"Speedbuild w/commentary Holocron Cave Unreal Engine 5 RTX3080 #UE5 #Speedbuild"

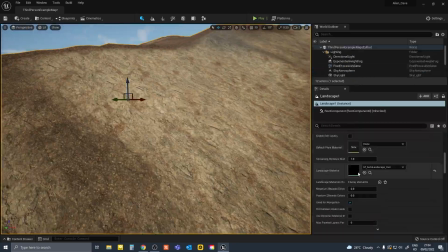[0:11]
I started off by making a basic landscape and blending three different materials.
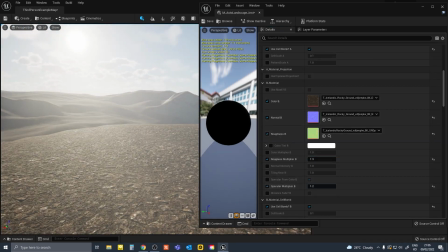[0:18]
I went for a barren feeling, a wasteland type of planet.
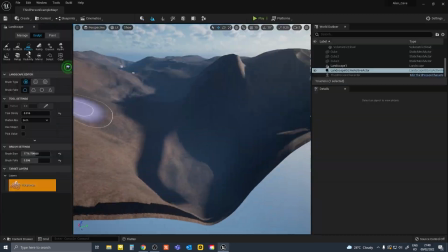[0:23]
I did put in some time to shape the actual landscape, but in the end,
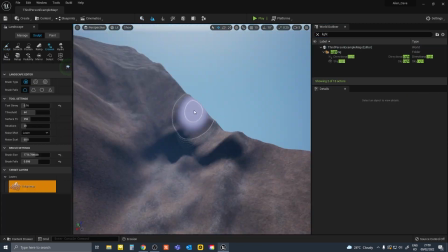[0:28]
Even the materials of the landscape wasn't that important because most of the scene was covered with assets and you couldn't really see the landscape.
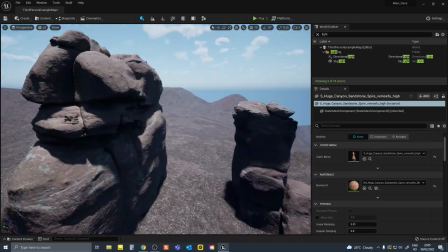[0:40]
After that I imported Megaskin assets, some mega assemblies, massive cliffs and boulders, and changed all the Elvido tint settings in each of the materials so that the color suited the look I was going for.
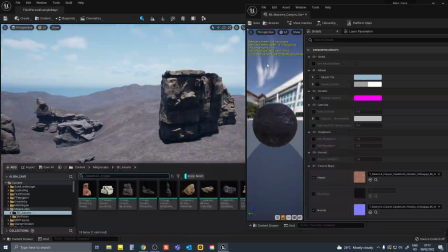[0:59]
so i went into each of the assets material and decreased
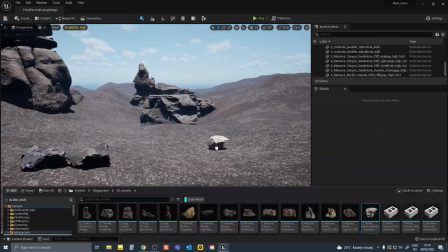[1:04]
the saturation and changed the color balance and
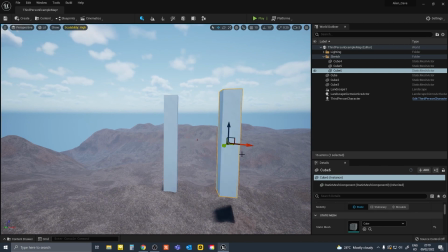[1:12]
after i did that i started building the cave structure with basic shapes as building
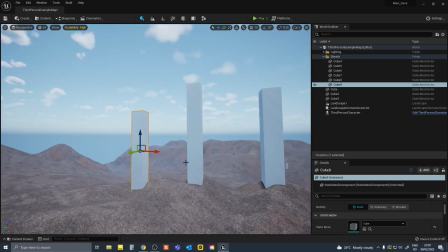[1:18]
blocks this is a quick way to visualize camera angles and lighting decisions so this
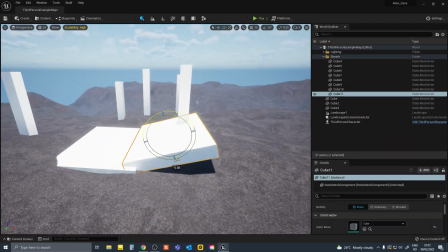[1:24]
cave i was envisioning was a cave with multiple pillars and a
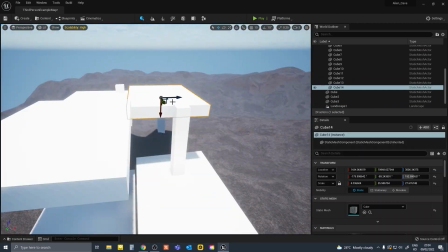[1:30]
big opening at the front so some big floor blocks and corresponding roof
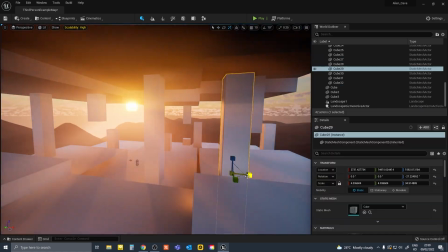[1:37]
blocks and playing around with the light and time of day so as you
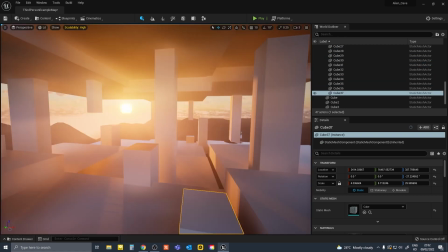[1:42]
can see we can already see what the camera angles sort of going to look like
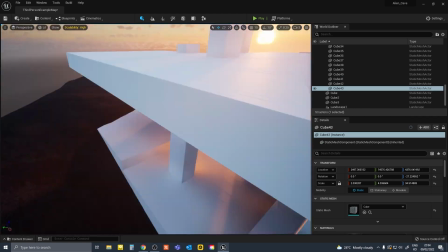[1:46]
so this is a really good cheap way to visualize
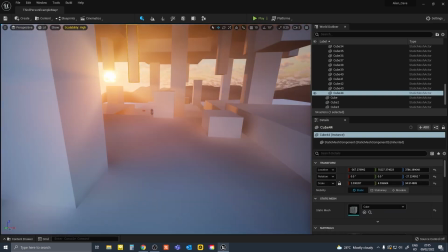[1:51]
from really early on so you can kind of imagine what it's going to look
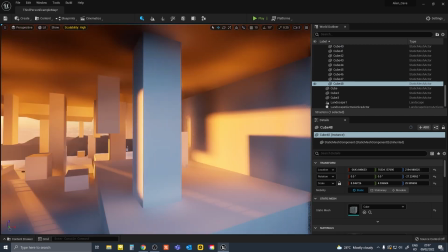[1:56]
like later down the line I guess it's similar to sketching when you're doing a painting here
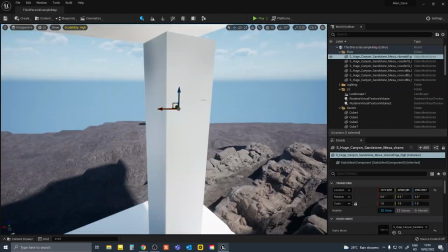[2:07]
I am swapping out the floor blocks with Megascan clip models used about three similar
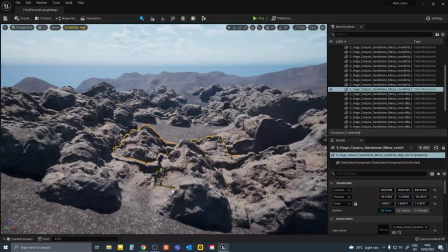[2:13]
models and resized and rotated them so they looked different and
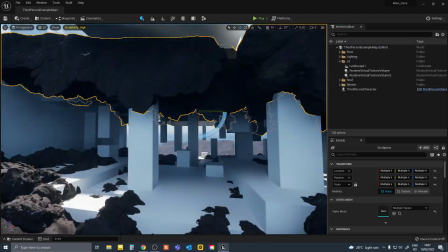[2:23]
then I copied all the models in the floor and then rotated them to make it make the roof so
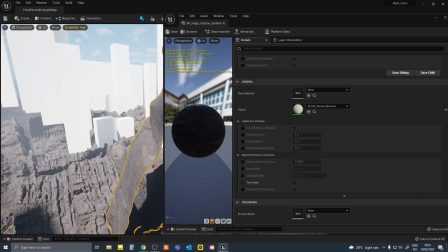[2:36]
there was an issue with the Megascan materials being only one-sided and
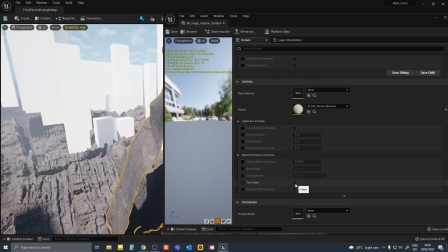[2:41]
not casting a shadow from the back I tried changing the parent
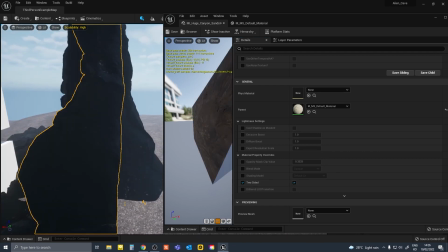[2:46]
material to double-sided but that just made everything black so I just
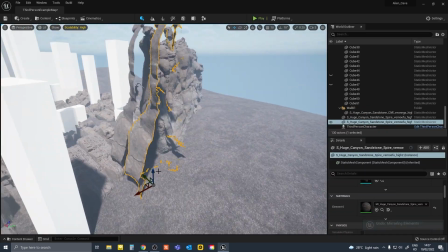[2:51]
put another model on the other side and for the roof I just put a white block
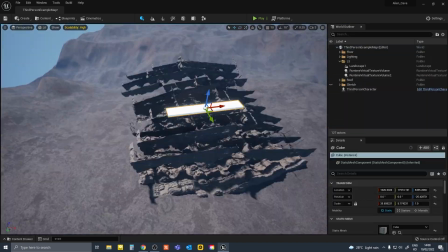[2:56]
over it because it wasn't going to be on camera anyway and
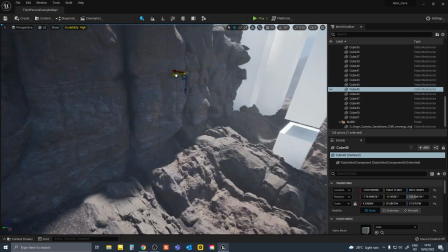[3:05]
it was time to do the side walls now using the bigger clip models for the sides
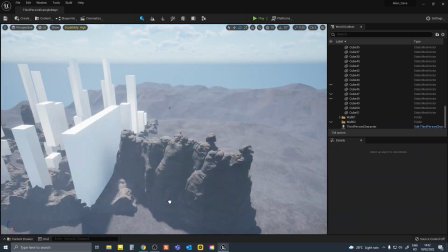[3:11]
so I made all the assets blend with the landscape using
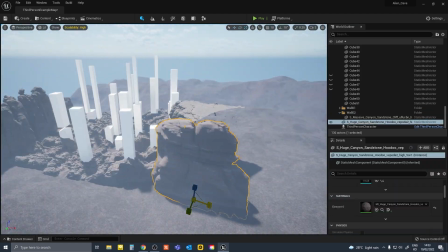[3:16]
the runtime virtual high field but in retrospect that that wasn't
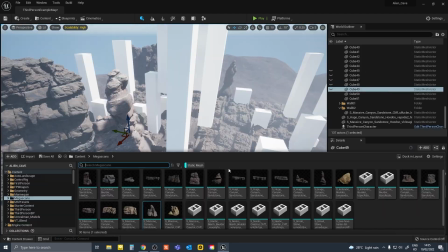[3:21]
also very necessary either because I we couldn't really see the landscape in the final renders.
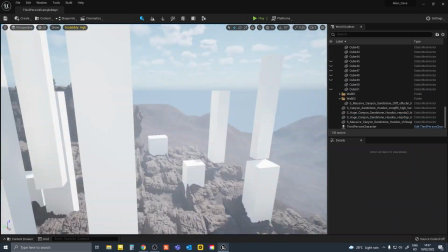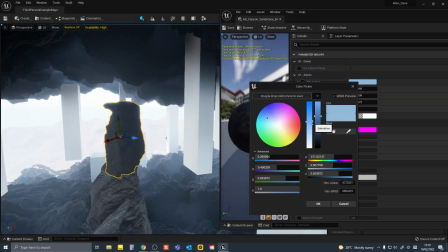[3:35]
So lastly, the pillars were swapped out with long cliff models and combination of boulders.
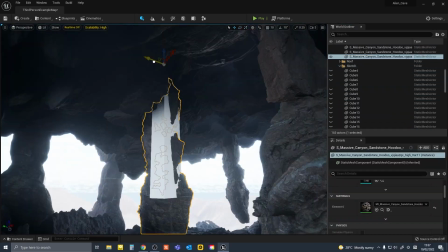[3:44]
The position of the pillars were adjusted to cater for the composition of the camera angle when facing the opening side of the cave.
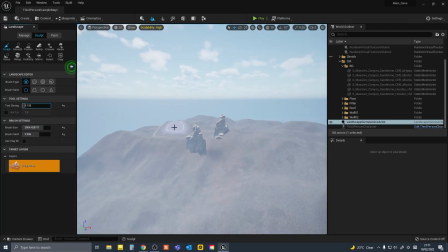[3:57]
So after doing the actual cave, the background plane outside the cave was a bit too plain and orchid so I built
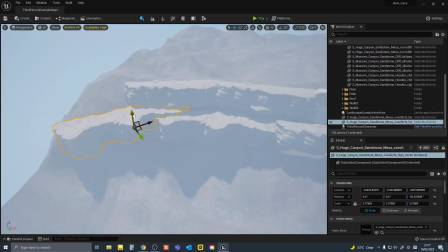[4:05]
a cliff face on the other side so it looks like a valley so
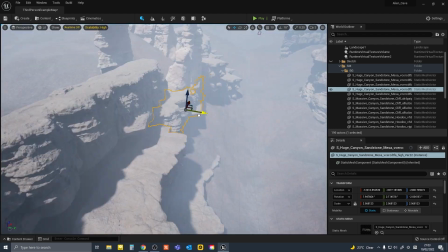[4:11]
I didn't want the background cliff to be too tall because I still wanted the sky to be very visible so I just made the
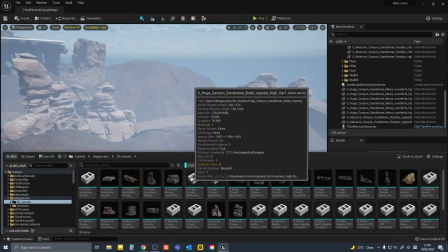[4:20]
background cliff just tall enough so it comes into the bottom of
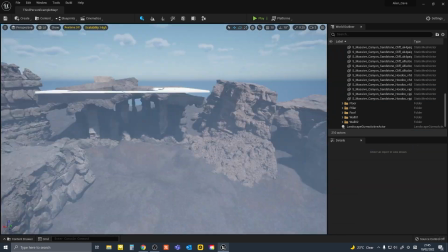[4:25]
the frame when when we see outside after
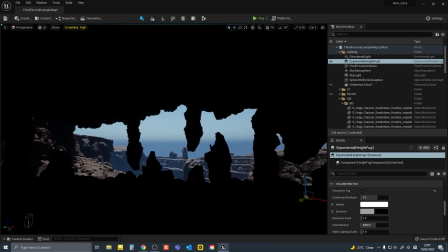[4:34]
laying out the architecture I played around with the sky atmosphere settings and the exponential high fog settings to add more ambience in the scene so
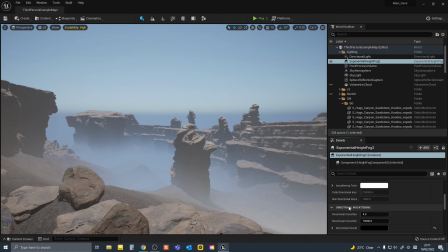[4:46]
if you play around with the second fog settings in your exponential high fog you can
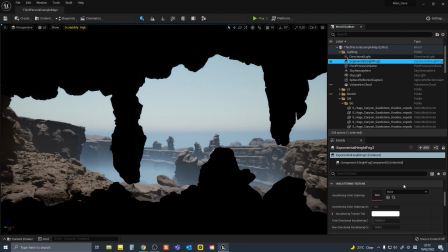[4:52]
create a another more dense fog that lives at the bottom of your
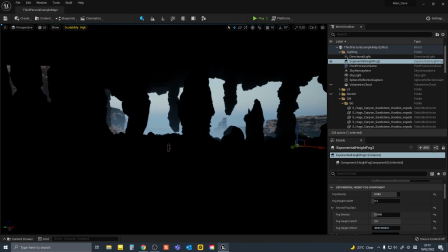[4:58]
scene so I made my second fog kind of crawl
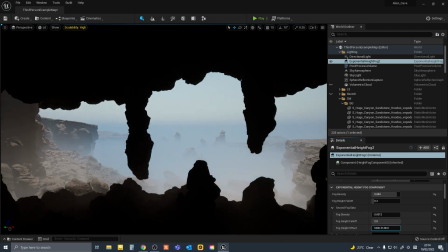[5:03]
up from the bottom of the valley then
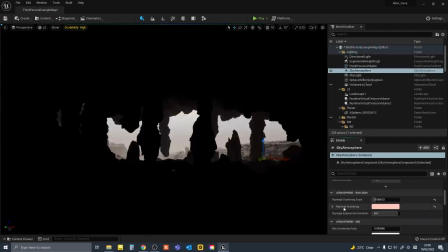[5:12]
it's time to throw some planets in the sky so i made two planets using textures from solar system scope
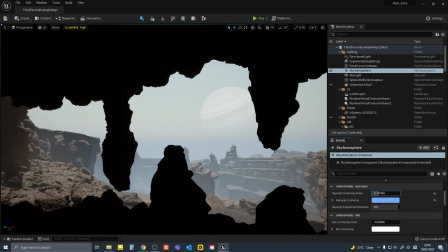[5:21]
i further adjusted the color of the atmosphere to suit the setting a bit more
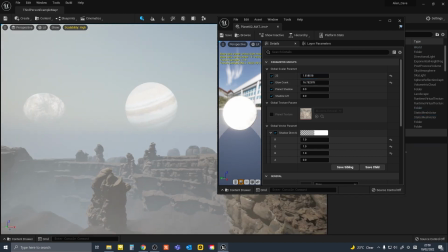[5:29]
i made a detailed guide on how to make these planets and planet materials in another
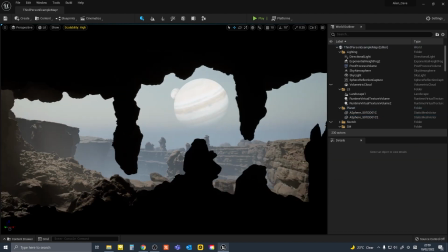[5:35]
video check it out if you're keen so i placed them way out in the distance
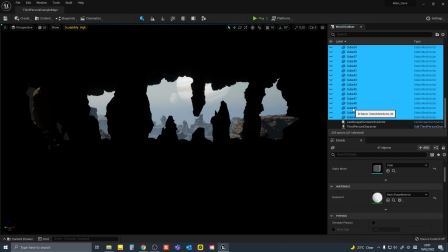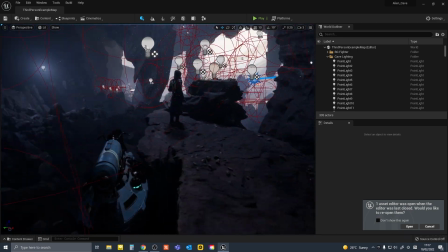[5:46]
After setting up the cave, the background and the planets, I came back inside the cave,
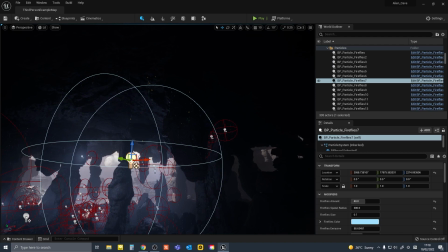[5:53]
added many ambient lights and tons of firefly particles to add the feeling of space and layer in the renders.
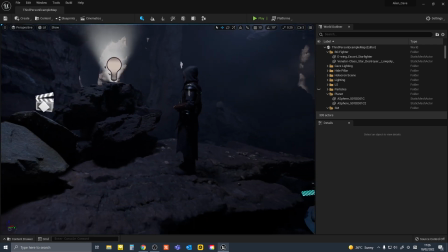[6:03]
The holocron, spaceships, characters and other 3D models were sourced from Sketchfab.
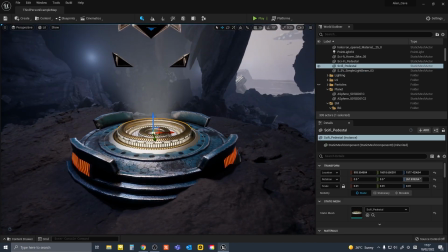[6:09]
The details and credits are in the description.
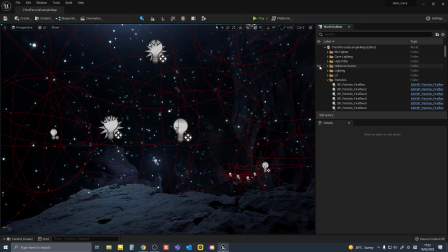[6:14]
So, I can tell you running all these particles obviously depends on your particle settings and post-process settings, etc.
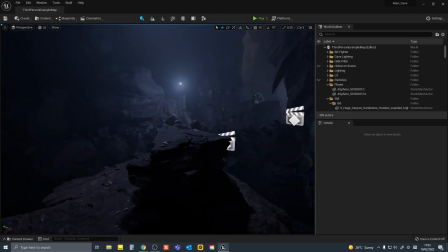[6:23]
But my scene was quite expensive to run when I turned on all the particles.
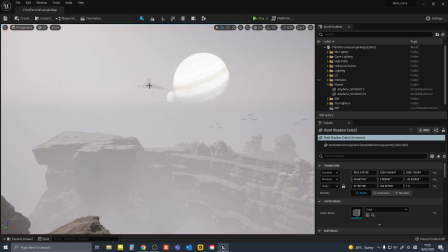[6:30]
So this is a spaceship way out in the distance.
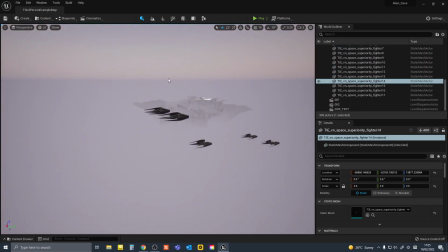[6:36]
And some TIE fighters, they are a little bit closer than the spaceship.
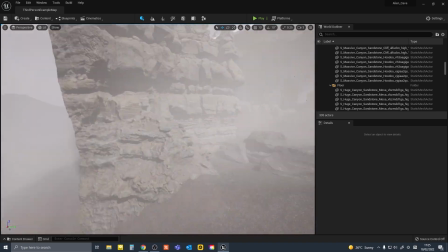[6:43]
So this was a fun, fanfiction kind of project for me.
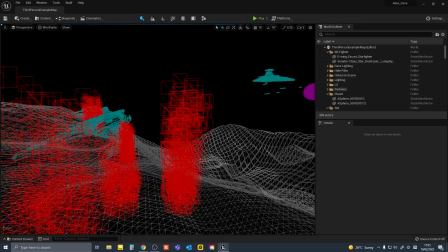[6:48]
Hopefully you found this commentary useful. Please consider giving a like and subscribing for more useful content.
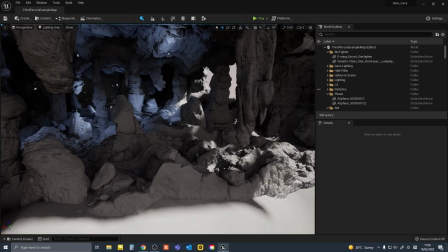[6:57]
Thank you.